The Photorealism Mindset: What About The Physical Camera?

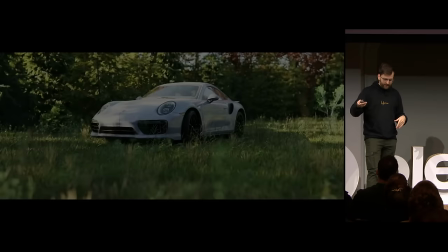745s
So we're placing the camera far away, so when you're rendering this, you get this beautiful shallow depth of field,
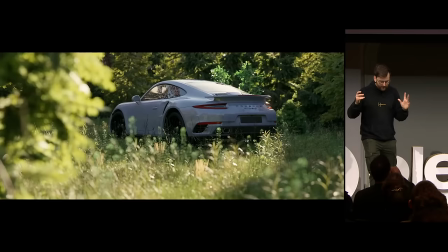749s
and the camera is sort of creeping towards the car, and you're revealing that the car is in a forest,
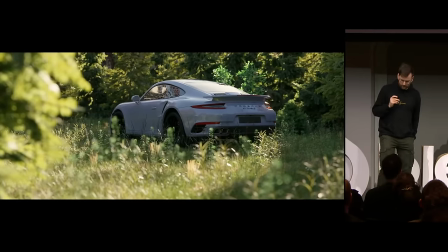756s
for example, by going side to side. So let's have a look at what we just did.
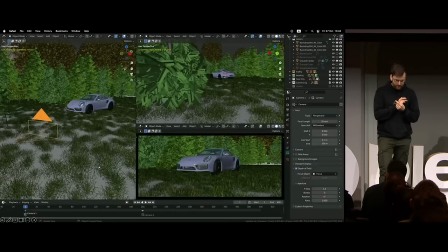761s
We have added a... The camera allows us to have...
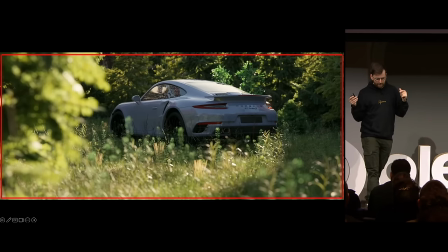767s
We have a telephoto lens, so we're separating our object a little bit from the background by getting this beautiful depth of field, and also,
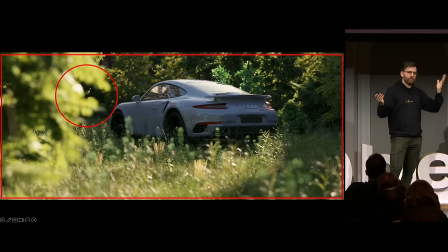776s
since we have to go in the mindset of what would a professional cinematographer do, they would probably not want to reveal that this is a production. So in the reflection of the car, you can't really see the camera crew and that's deliberate because that's the stuff that you have to think about.
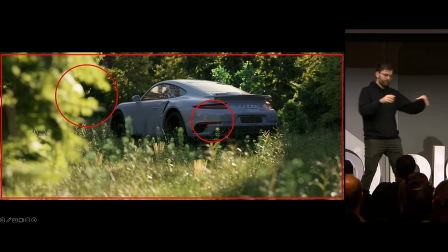790s
So that's why you often maybe see a car filmed from a little bit diagonally, you know? That can sometimes happen at least. Unless you have a higher budget, then you can just remove it in post, I guess.
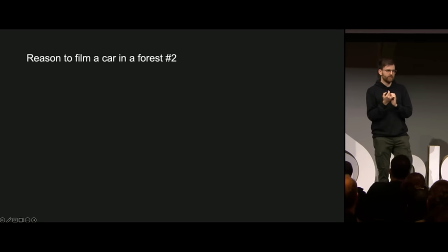801s
Okay, so we have to come up with another reason to film a car in the forest. How about someone got a new drone?
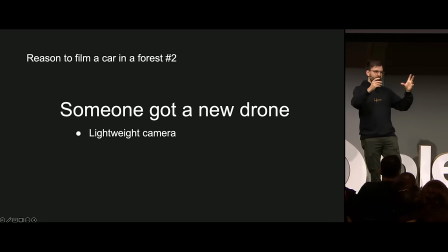807s
Okay, so we got a lightweight camera. We want to attach the camera to the drone. And now this camera is going to be significantly cheaper.
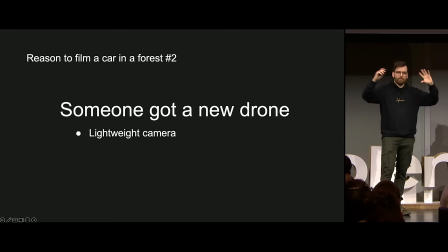814s
So we can have lower dynamic range. We can have, for example, a lot of barrel distortion, lens distortion, and we can have chromatic aberration.
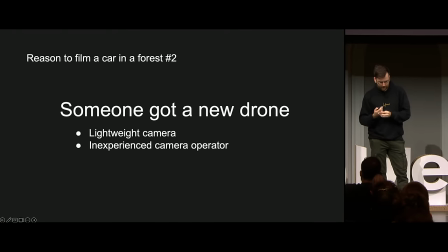823s
We can even add some more sharpening, and we can add a lot of noise. And since it's a new drone, we're probably going to have an inexperienced camera operator.
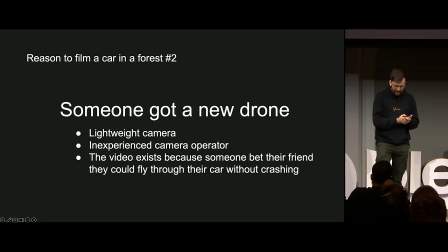830s
So what we're going to have to create now is that we're going to make a video that exists because someone bet their friend They could fly through their car without crashing. So let's see if that works
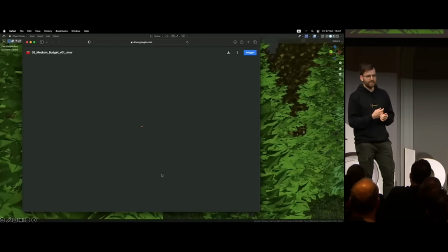842s
Yes, we're gonna start off by importing the drone to our scene because that's really nice just to get some reference So
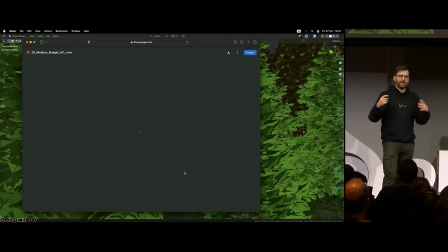848s
you can actually see the size and the scale of the drone and get a feel of what it would actually look like moving around this car
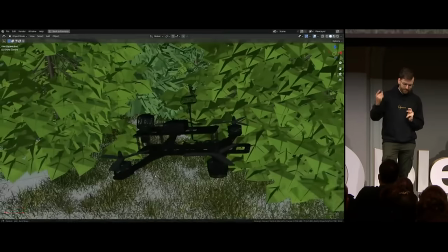860s
So once you have the drone in your scene, you can, for example, add the camera to the drone and give it a similar field of view.
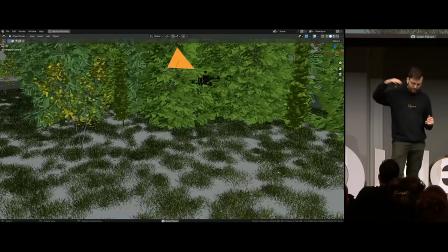865s
So now when you animate it, the camera is following the drone, and you have to give the drone some weight.
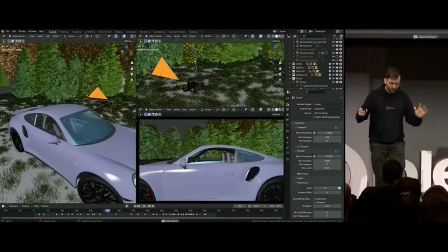870s
And if you try to fly a drone without any stabilizers before, you can know that it actually moves a little bit like a robot, and we can lower the car windows, and the drone will actually fly through.
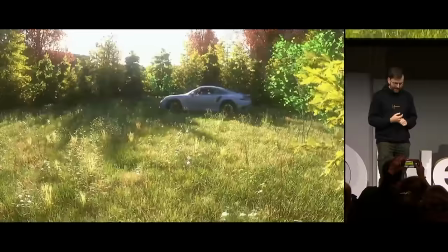879s
So now this is the part where you can go completely crazy by adding a lot of lens distortion, a lot of sharpening,
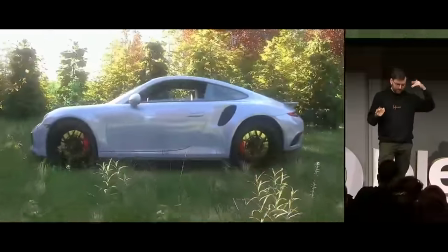884s
and just blowing out the skies completely, and having a lot of noise in the shadows.
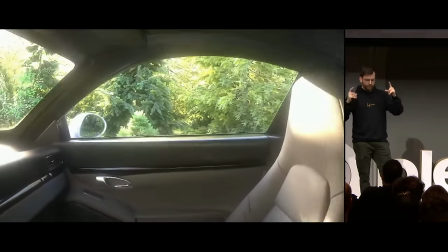889s
And if you've tried to fly a drone before, you know that once you start messing around with this axis,
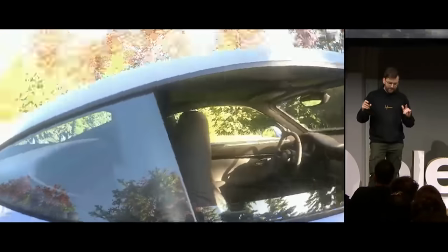895s
where you're going side to side, as we'll see in a second, yeah, it's really difficult to keep it going,
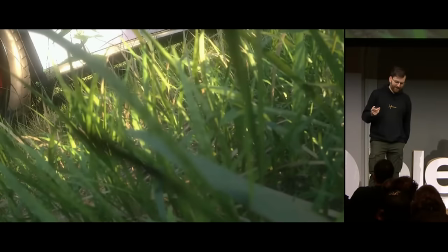900s
and you'll probably end up crashing the car.
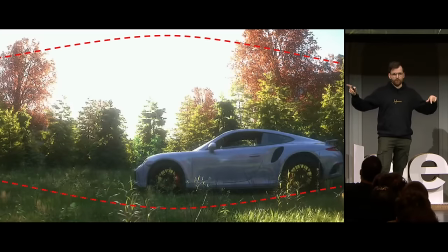911s
Okay, so let's just quickly review what we did. we added some severe lens distortion to our scene, so we get this barrel distortion effect, because this looks a little bit like a barrel, I guess. And then we have a lot of clipped highlights, because it's just way too bright for our tiny little cheap sensor.
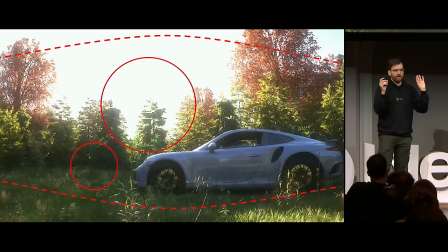926s
And then there's also going to be a lot of noise in the shadows. So we're going to have a lot of... You didn't really see this in the video, because the video compression was so harsh, but that's just fine. Just feel free to add a bunch of noise in the shadows, and then the video compression will treat the video just as it would with a similar photorealistic video, with an actual video clip.
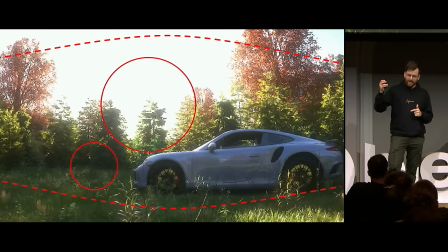943s
And also, if you notice, since we had our drone in the,
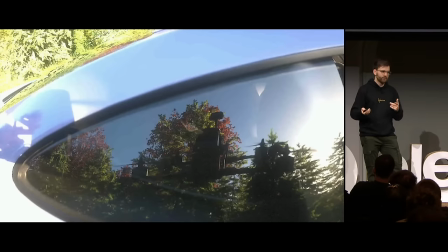947s
actually physical 3D model of the drone, or not physical, virtual 3D model, you can actually see it in the reflection of the car,
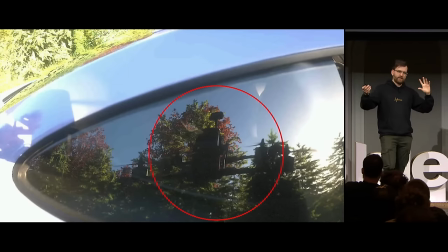953s
which opens the door for some mind games. Why would you include the reflection of the drone in the car?
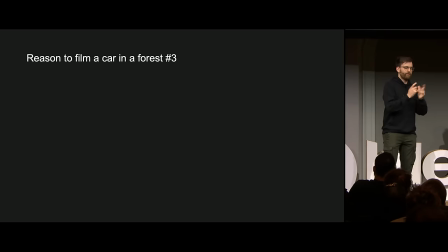958s
And we might even explore this thought even further. Okay, so the final reason, or not the final, but one more reason to film a car in first.
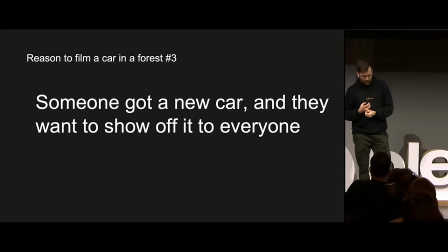967s
What if it's someone got a new car, and I want to show it off to everyone?
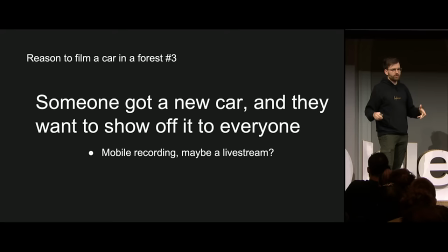971s
Okay, so what if I'm thinking that immediately if you want to show off your car, you don't have time to just go and grab a nice camera. So maybe just pick up your phone, and if you want to show it off right away, you might even be live streaming it.
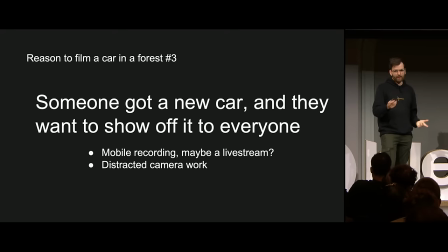984s
So that means that we're going to get some seriously distracted camera work because you're focusing a little bit on the live stream and you're focusing on trying to just show off your new car. So we are going to get a video that exists because an influencer got a new car and want to show it off to your fans.
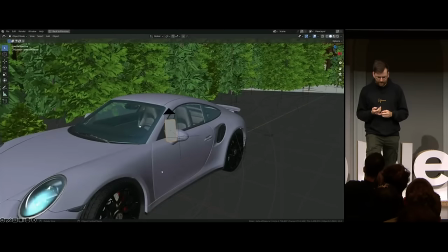1000s
Okay, so I think this is, yeah, this is gonna play a video. So we're going to use our phone, and that means that we're going to get a vertical video.
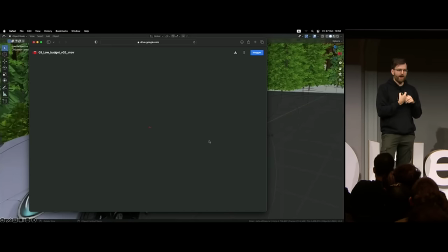1010s
And what we can do in Blender, which is really nice, is that you can just always parent stuff to stuff, which is probably the most powerful way to,
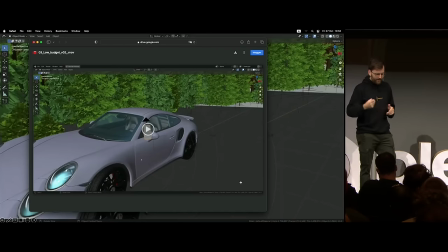1018s
for me at least, make stuff make sense in a way. So here, for example, you can parent the camera to an actual human being.
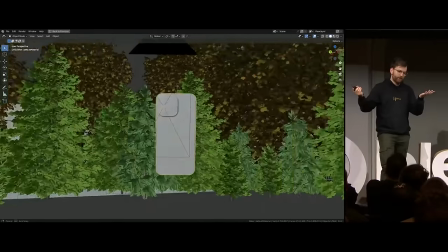1026s
So here you can see you have the phone levitating, which is impossible, so we're gonna need an actual person holding the phone.
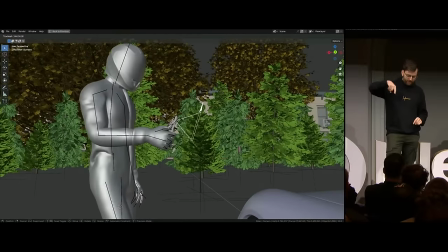1031s
So we're importing just this Mixamo model. And now when you're using an IK constraint, you can rotate the phone around, and it will feel a little bit like there's actually someone moving this.
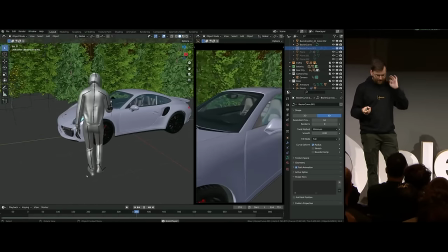1040s
So let's add some animation, and let's just not care about the legs sliding around. And now you can see that they're checking out this car.
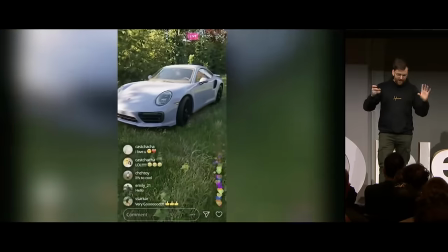1047s
So now let's just add this live stream filter on top of this. And you've got this situation where someone is trying to film their car.
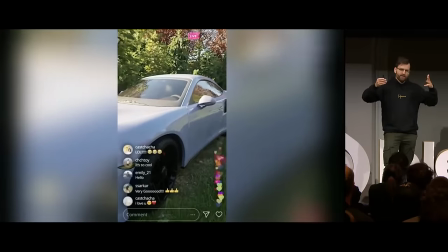1055s
And then the big brain move is to actually keep this camera operator they're visible in the reflection.
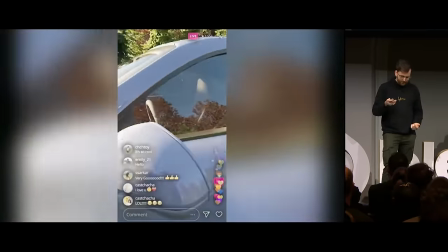1061s
So now you can see that we will be able to see this person holding.
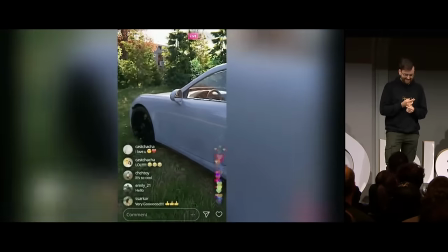1068s
So that's peak photo realism, or at least some mind games we're playing with our audience. Okay, so to summarize, keep asking yourself logical questions about the world you want to make real.
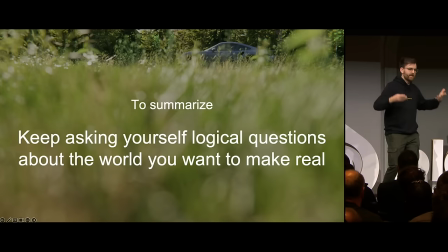1089s
So for example, we're gonna try and start with the easy questions, and then we're gonna just zoom out until we get quite existential.
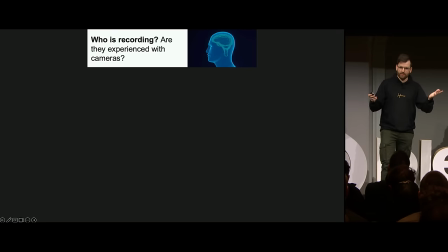1095s
So we're going to start off with a simple question. Who is recording? Are they experienced with cameras? And then we just take a step back and we look at the entire recording situation.
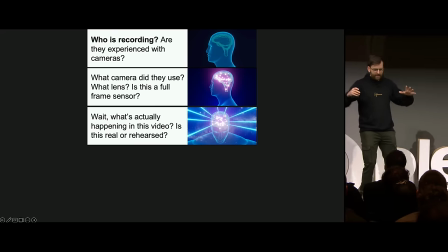1103s
What camera did they use? What lens? Is it a full-frame sensor? And then we keep going. Well, what's actually happening in this video? Is this real? Is it rehearsed? Has it happened before? Hang on. Who cared enough about this to record this?
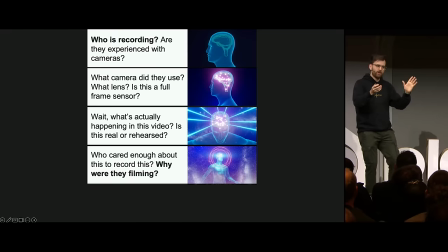1115s
Why were they filming? And then finally, you get to the question that you really want to try and answer. Why does this video exist?
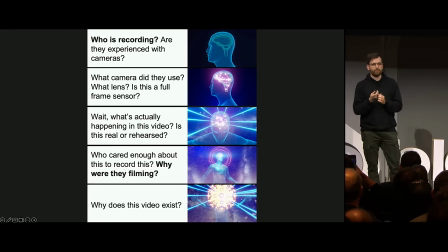1121s
And if you can answer this question, your way to photorealism is going to be a lot easier than if you just try and focus on textures and surface imperfections all day,
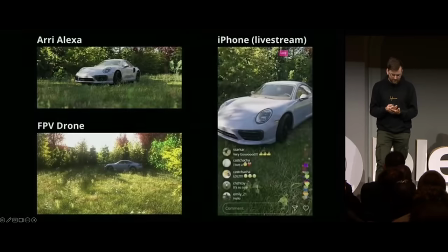1129s
which is what I hear a lot of people talking about when they talk about photorealism. So, yeah, what I really like about having this...
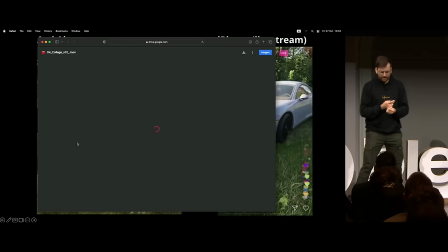1138s
Yeah, it's another video, sorry, but it's the last one. So, yeah, so my favorite part about Blender is that you can add whatever camera you like. You can just do some Googling, find out the spec sheet of the camera, what's the sensor size, what's the lens characteristics, and stuff like that.
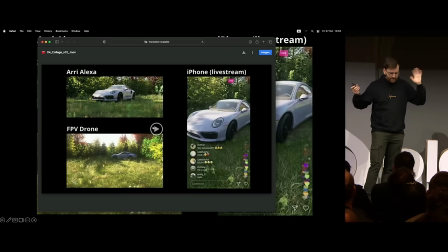1154s
And it's free to add whatever camera you want. So it's such a liberating feeling to just pick a scene,
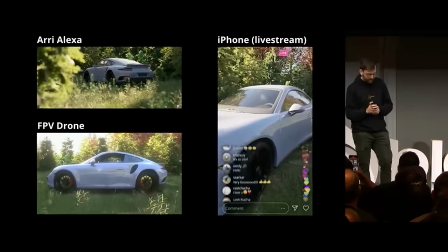1161s
set up a realistic scene in your project file, and then you can just discover how you want to show this off to the audience.
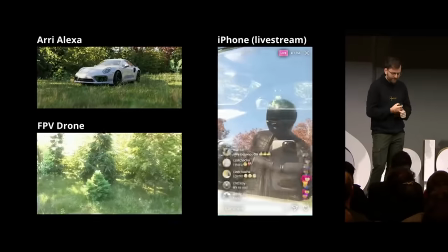1170s
How would a camera operator affect the scene that you have?
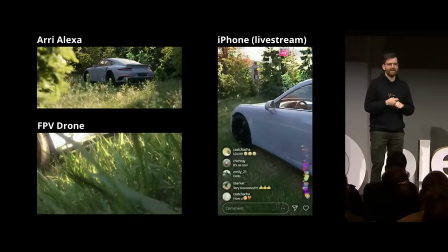1175s
and yeah, that's pretty much my message today so thank you so much for being here please enjoy the rest of the conference thank you